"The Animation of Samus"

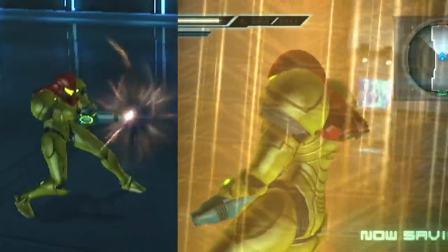[16:50]
It's almost like she's too eager to aim, and she's keeping her gun down with her free hand.
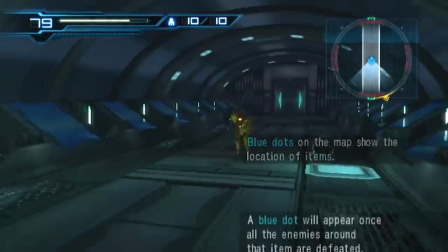[16:56]
There's a general sense of excitement to her movements, timing feeling like it got a tight overhaul,
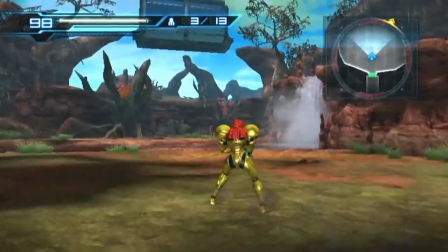[17:02]
and she feels much more acrobatic this time, which some people enjoy, and others think it's off the mark.
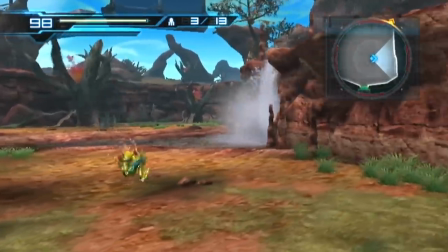[17:09]
But I think we've witnessed her movements throughout her history, demonstrating just how nimble and acrobatic she actually is, and this all feels correct in this game.
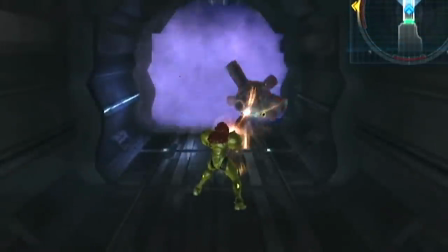[17:20]
Shooting gives this big kickback whichever angle she's aiming, reinforcing her triangle stance when standing.
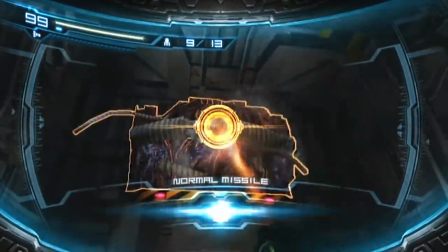[17:27]
While stationary, Other M allows use of missiles, and while it's nothing like how Prime handles first person,
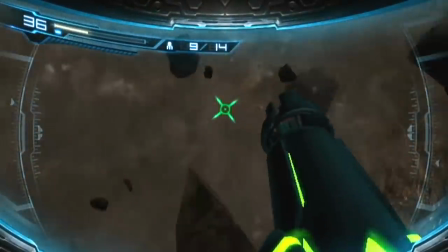[17:33]
seeing Samus pumping a gun like a shotgun to reload just feels great and much more satisfying.
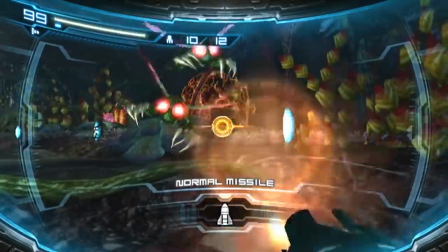[17:38]
You get the general sense that she properly means business.
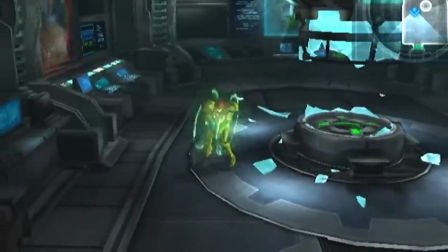[17:44]
Morphing now takes place kind of mid-air as she almost jumps into it, resulting in this new digital transformation.
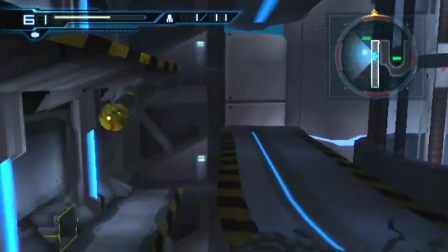[17:51]
Curiously enough, they've removed the constantly spinning ball in favour for the prime version of her rolling marble style,
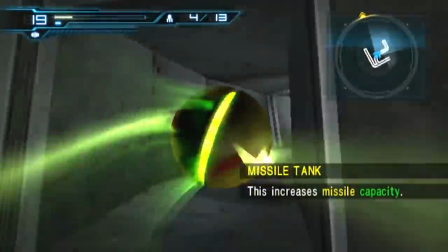[17:57]
with trailing lights, and it's a nice marriage of both 3D and 2D ideas.
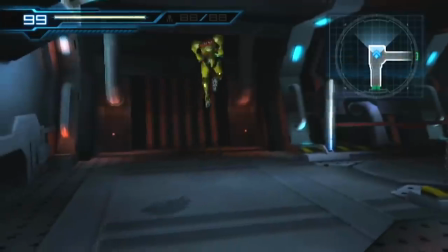[18:03]
Jumping doesn't look especially great when not viewed from the back, but some assaulting looks better in this case.
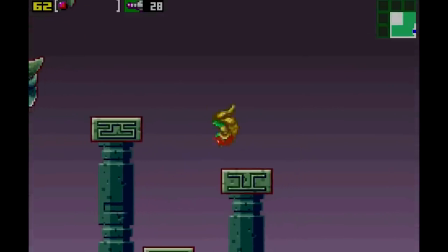[18:10]
They've nixed that after image effect from zero emission and applied it as a sort of distortion.
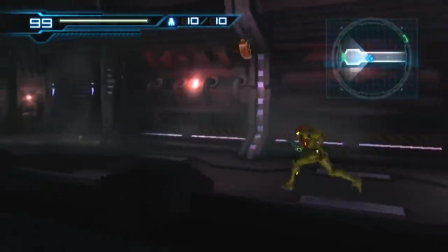[18:17]
Running is quicker again and feels powerful and you've got this kind of lean forward going on,
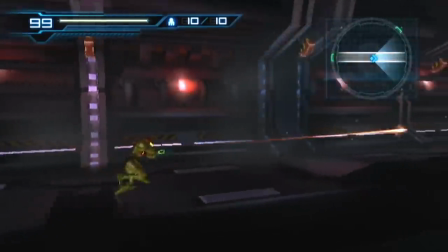[18:22]
and the speed kind of matches the intensity of her moves like when she jumps and shoots and everything,
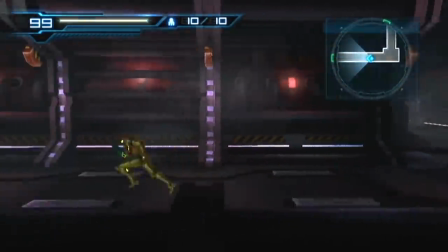[18:27]
and it just feels right here.
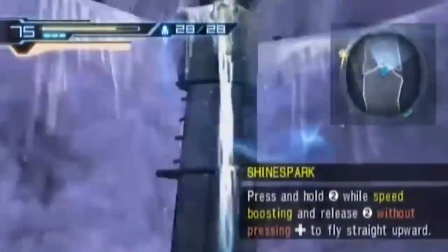[18:32]
Shine sparking in this game using the speed booster looks particularly nice with this little spin,
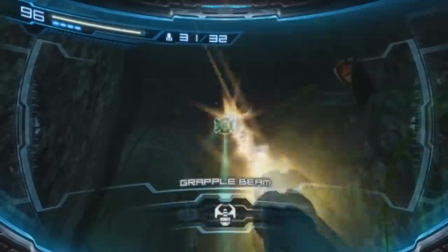[18:37]
something carried over from zero emission, and grappling at the grapple points has much more of an action film thing going on,
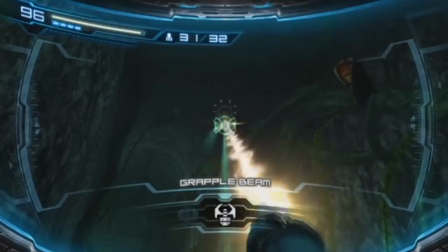[18:45]
which I think works for this game. You can actually feel a bit of power in that pull, unlike how it felt in Prime 3.
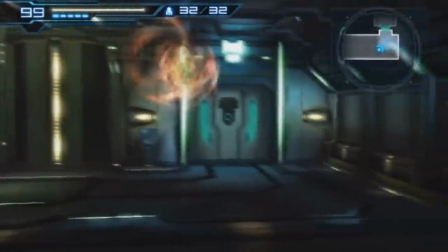[18:53]
The space jump is missing the smeary effect when seen previously,
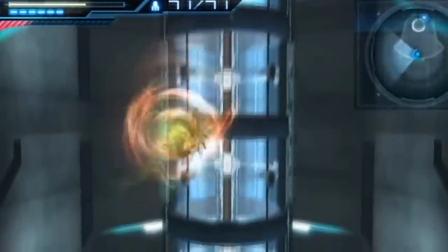[18:57]
instead covered up by the new screw attack effect, which instead of an electrified catherine wheel, looks more like a wispy fire, which I'm not so keen on.
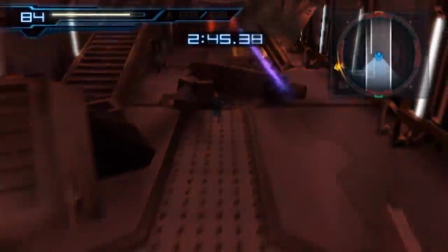[19:07]
And again, like Zero Mission, we've got a Zero Suit Samus who moves basically the same as Suited Samus,
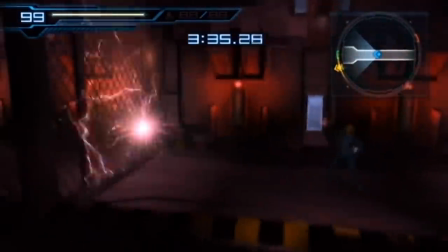[19:13]
although she has her sweet slide, and all the usual other stuff like ponytail follow through and bits like that.
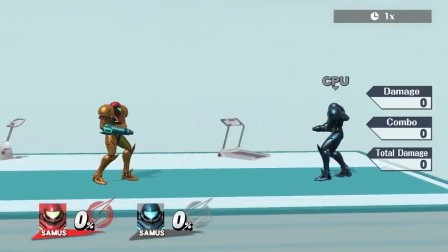[19:22]
Her Smash 4 appearance takes on the one from Other M, and while her moves are essentially the same as before,
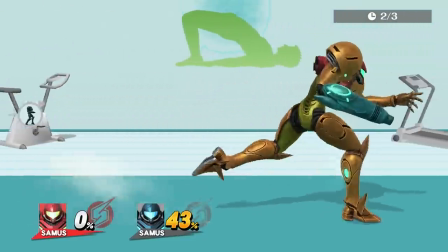[19:28]
it all feels a lot tighter this time around, though I'm still not quite sold on her running, her flailing hand looks a bit... daft.
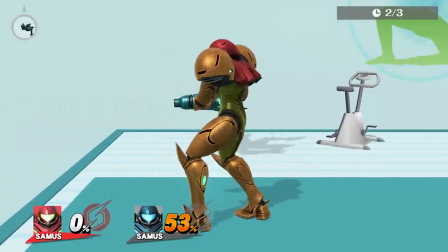[19:35]
But looking at how much tighter everything is, it's making me realize that the gap between the two styles may be much less than it was, but we'll come back to this.
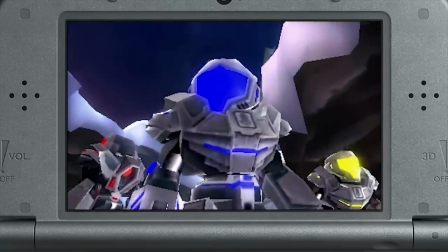[19:46]
Federation Force offers little in terms of anything new animation-wise with gameplay, though for the first time,
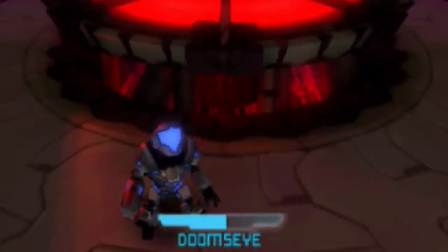[19:52]
Samus has been properly stylized away from her more serious and realistic depiction, something fans and gamers weren't quite on board with.
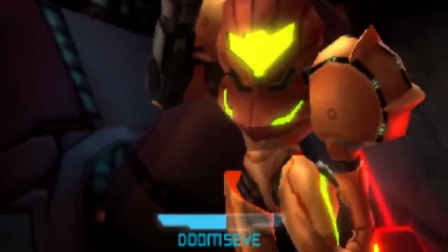[20:00]
Though we are still shown that she's nimble and acrobatic in her cutscene animations.
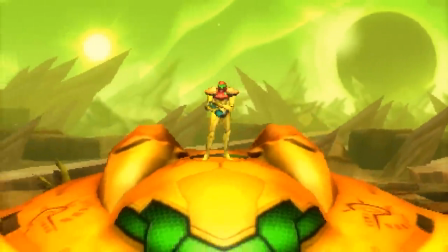[20:09]
And finally, Samus' most recent game, Samus Returns, opts for an Other M approach,
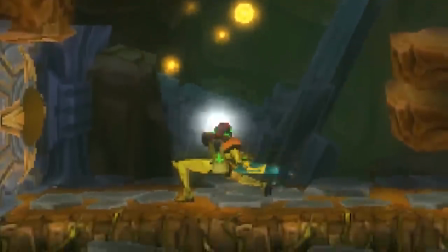[20:14]
using a full 3D model and using more dynamic poses, particularly with the whole melee thing like Other M did.
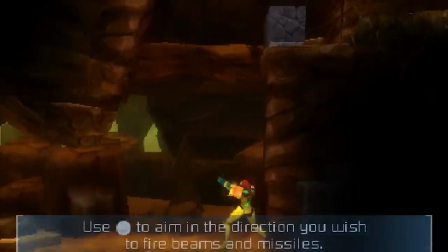[20:21]
An advantage that these two games have over the pixel art games is that the model rigging allows for a much more versatile depiction of Samus,
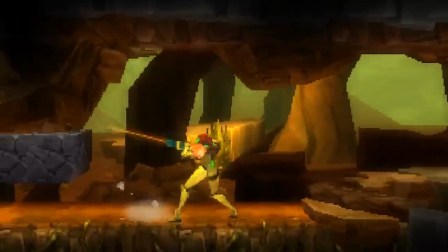[20:29]
such as being able to aim in any direction, though with Samus Returns you have precise control over where to aim other than auto-aim from Other M.
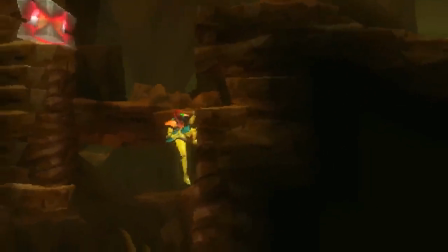[20:37]
And, shooting and firing missiles doesn't feel satisfying, I'll say that now.
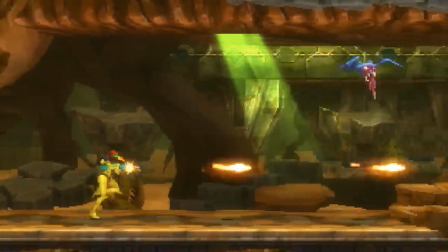[20:43]
Her running and movement generally feels a little more cumbersome and sluggish than they have before.
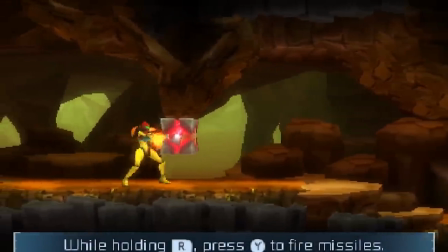[20:48]
She seems to run more like she does in Fusion, climbing up from hanging seems slower than usual, and when she falls, her pose looks like it's lacking any sort of energy or urgency.